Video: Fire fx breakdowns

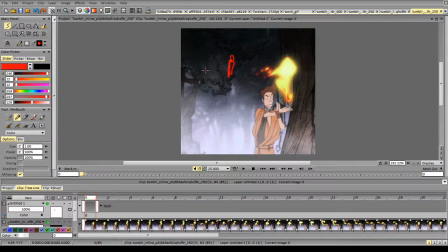[37:01]
So for example, it was like this, then you move it very fast, the fire dies out, but there is a large mass of fire here, and then when it settles in your hand, you slow it down again, it may burn again. This kind of thing.
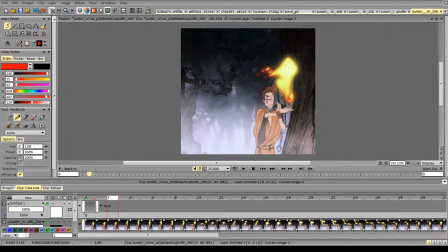[37:22]
And the avatar shows exactly the same scene with good design and good delay. So there is a delay between the motion of the fire
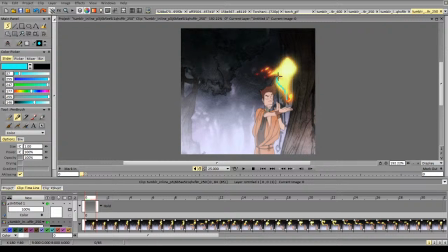[37:35]
and the general motion of the character. Let's look at that. So we keep the upward motion here, and we see that we have some kind of consistent spacing.
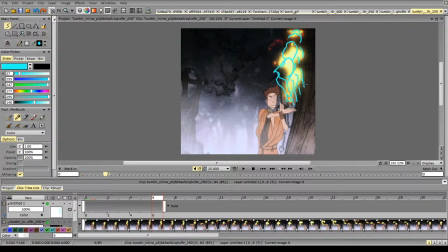[37:59]
So you can see the spacing is quite consistent. It's a little bit of acceleration, but not much. But then he moves his hand, but the fire
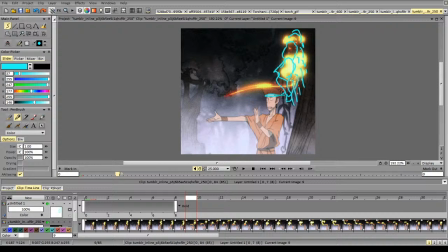[38:15]
slowly drags behind until the next frame. So the particles that went flying up before he moved his hand will remain with the same motion.
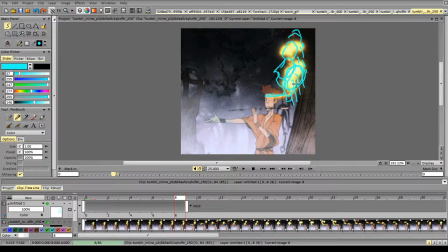[38:32]
Because fire is not connected, that means that these particles are not influenced by his hand motion. That's why they'll just move up. However, he has the source of the fire, so the fire moves along.
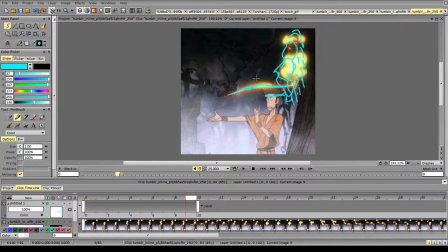[38:54]
And these particles that were emitted, bye-bye Gelagro. See ya. You can always see the stream in the recording. So these particles are not influenced by the particles emitted while they were dragged along him,
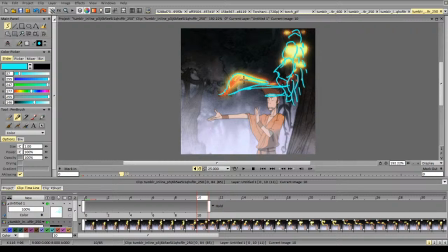[39:10]
are going to move exactly aligning to the motion. So as the fire is lighter than air, it continues moving up,
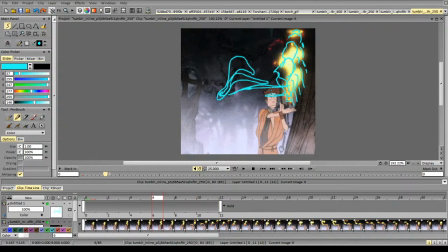[39:23]
while also moving in the direction of the hand movement, and this creates a nice arc.
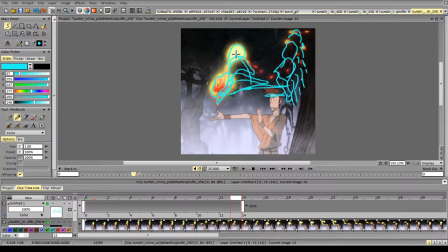[39:35]
And you can also notice the spacing here. It's a very nice motion. And again, as it catches up, the fire lights up again,
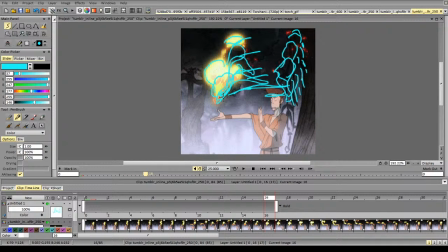[39:51]
as his hand and his bending is the source of the fire. Again, these particles are not influenced by his hand motion because they were emitted before he moved. So they just continue going up,
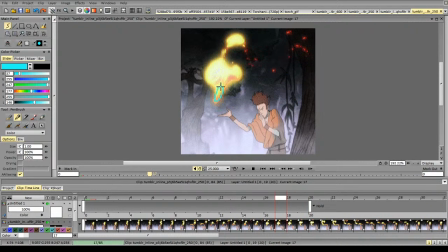[40:10]
mostly, but the particles emitted right when he was making the motion
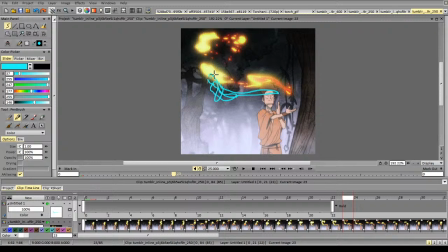[40:19]
continued trailing him with a delay
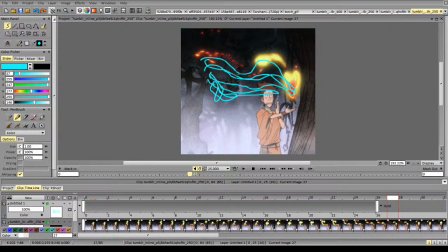[40:25]
and moving up, which creates a nice arc. Nice arc.
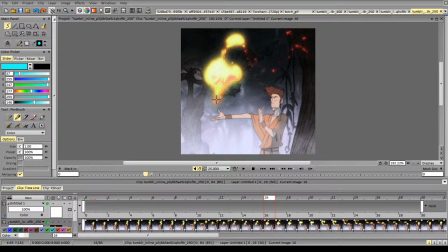[40:38]
So let's show it more cleanly. So we go 1, we go 2, we go 3, we go 4, we go 5,
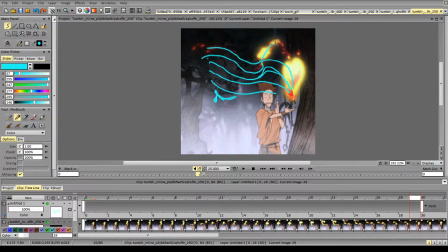[40:54]
we go 6. You can notice a very pleasant arc appearing at this point. And this is the wave motion, essentially. This is a big large wave of fire.